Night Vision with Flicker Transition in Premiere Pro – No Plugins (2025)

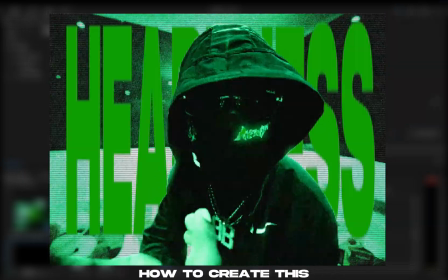Hey everyone, today I'm going to show you how to create this night vision effect, including a flash transition.
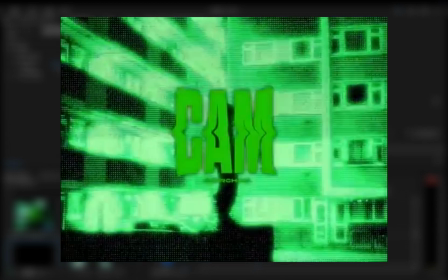I got inspired by the music video Hood Trap from Kerchak, where he uses a lot of night vision effects combined with fast flash transitions.
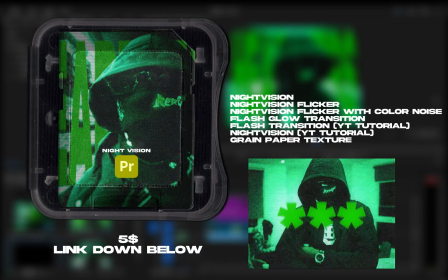First, I'll show you the version using my preset pack. It literally costs less than a cup of coffee, and all you need to do is drag and drop.
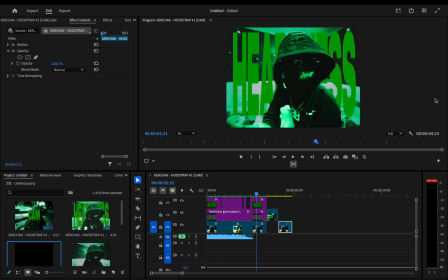You'll be done in just a few minutes. Of course, I'll also show you an alternative version if you want to create the effect by yourself from scratch. Alright, enough talking. Let's jump right in. I'm going to show you how to recreate this first part for inspiration.
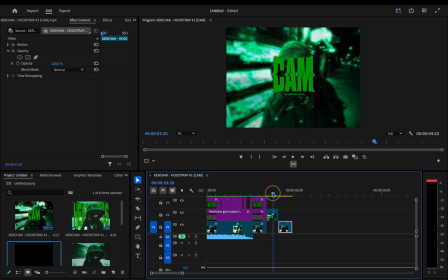And I'm using this frame from the music video as a reference point so we can get the night vision look as close as possible.
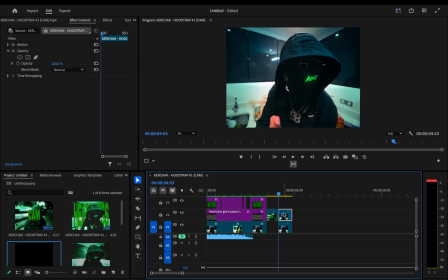You can skip this step if you don't want to switch to After Effects, but if you do, first duplicate the clip, right-click it, and choose Replace with After Effects Composition.
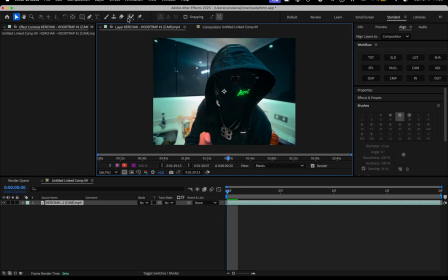Once you're in After Effects, double-click on the clip, select the Rotobrush tool, and start rotoscoping your subject.
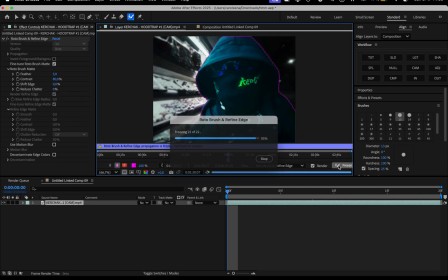When you're happy with the selection, hit freeze, and then head back to Premiere Pro.
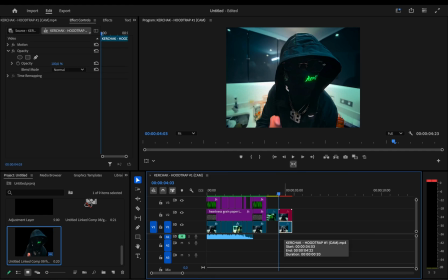If I disable the base clip, you'll see only the roto of our subject,
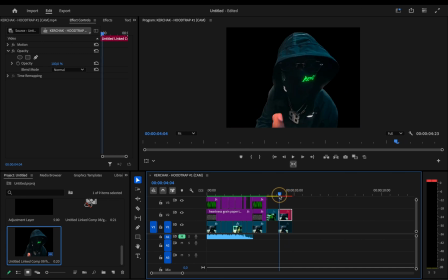which means now we can start adding other stuff in between, but first let's add the night vision effect.
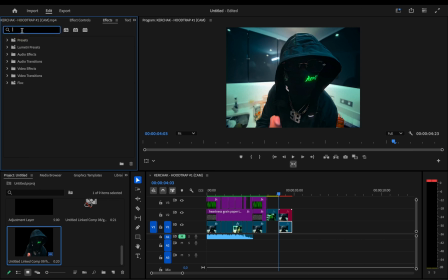So go to the effects panel. Once you've downloaded and imported the preset pack into Premiere Pro, just type night vision in the search bar. The pack includes three different night vision looks, a flash transition for text, a paper texture, and two extra effects that we're going to create together today.
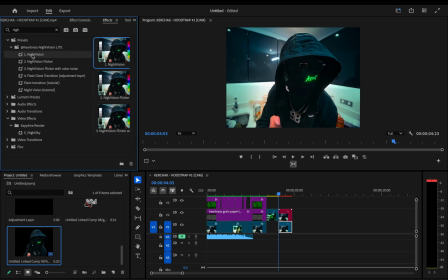Now just pick one of the looks and drag it onto your clip. There's the classic night vision, then a version with flicker for a bit more movement, and finally version 3, my favorite. It looks the most like the Hood Trap video, so I'll use that one and apply it to both the base clip and the roto layer.
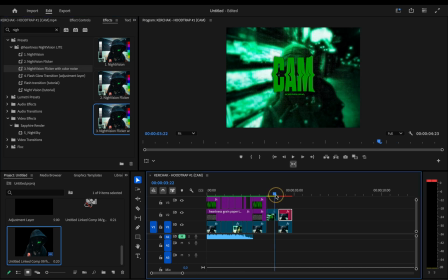So as you can see, with just one click, we've got a night vision effect that looks almost exactly like the one in the Kerchak video, even with the flicker built in.
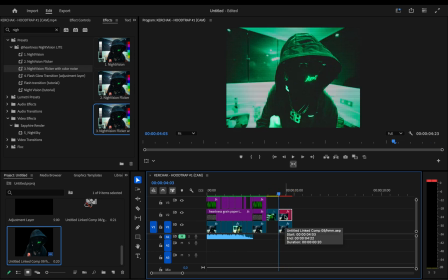Super quick and clean. Now we're going to move the roto layer up a bit so we've got space to drop in the paper texture and some text.
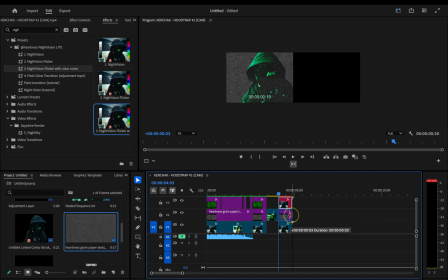The paper texture is also part of the pack, so just drag it in between the clips. Right now it's completely covering the background, which we don't want.
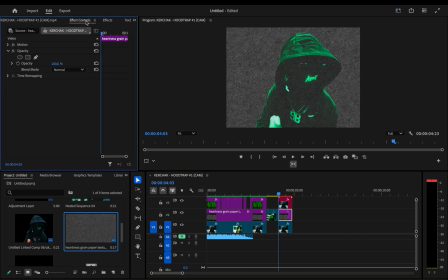So head over to Effect Controls and under Opacity, change the blend mode from normal to overlay. That instantly gives the whole shot a gritty, grainy vibe. Adds a nice bit of texture to the night vision look.
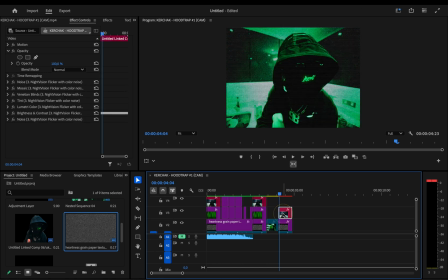Now let's move on to adding some text. To start, we'll shift the roto layer up a bit so we've got some space to work with. Next, grab the text tool and type whatever text you want to add. This could be anything you need for your project. Once you've typed your text, go over to Effect Controls and expand the text panel.
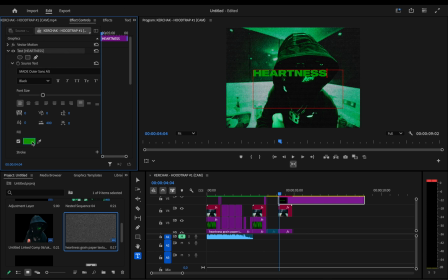From there, you can change the color to whatever you like. If you want the exact same color I'm using, here's the hex code for it. Now, scroll down to the Transform section and uncheck Uniform Scale so you can stretch the text to your liking.
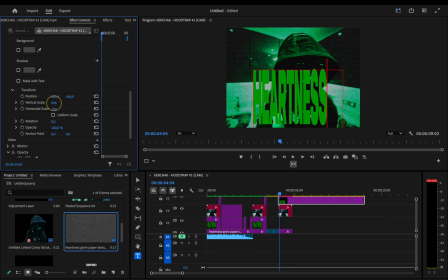From there, you can play around with the vertical and horizontal settings to position and scale the text however you want.
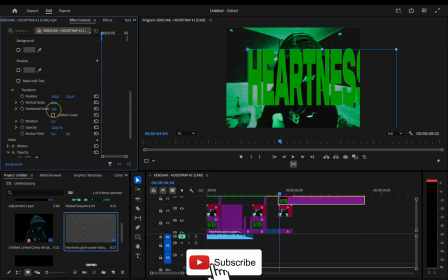You can make it taller, wider, or shift it to the right spot on the screen.
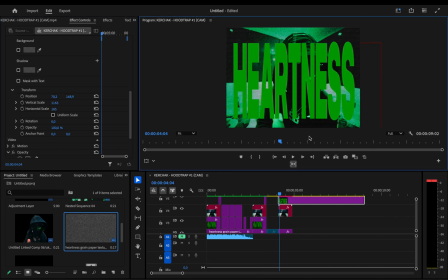Once you're happy with the look, just drag and drop the text between your clips, and you're all set. So, as you can see, even though we've got the text between the clips, the roto layer isn't showing up in the foreground. To fix that, click on your roto layer, then go to Effect Controls and disable Venetian Blinds.
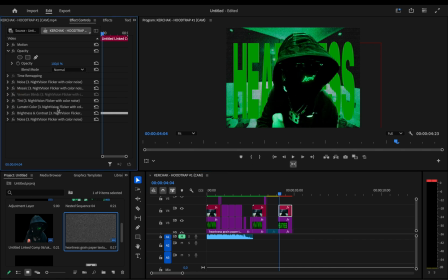This is something you'll want to do if you're working with roto objects to make sure everything stays visible.
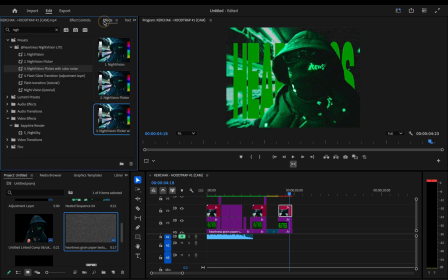Now, as you can see, we're getting pretty close to the final result. But to add that extra sauce, let's add a glow effect to the text. This will make it pop even more. Now click on New Item, select Adjustment Layer, and hit OK.
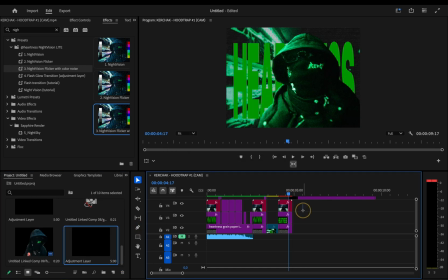Drag it onto the timeline, and make sure the adjustment layer is about 4-6 frames long, then just delete the rest. Now all that's left is to apply the flash glow transition from the pack. This will give the final touch to your effect.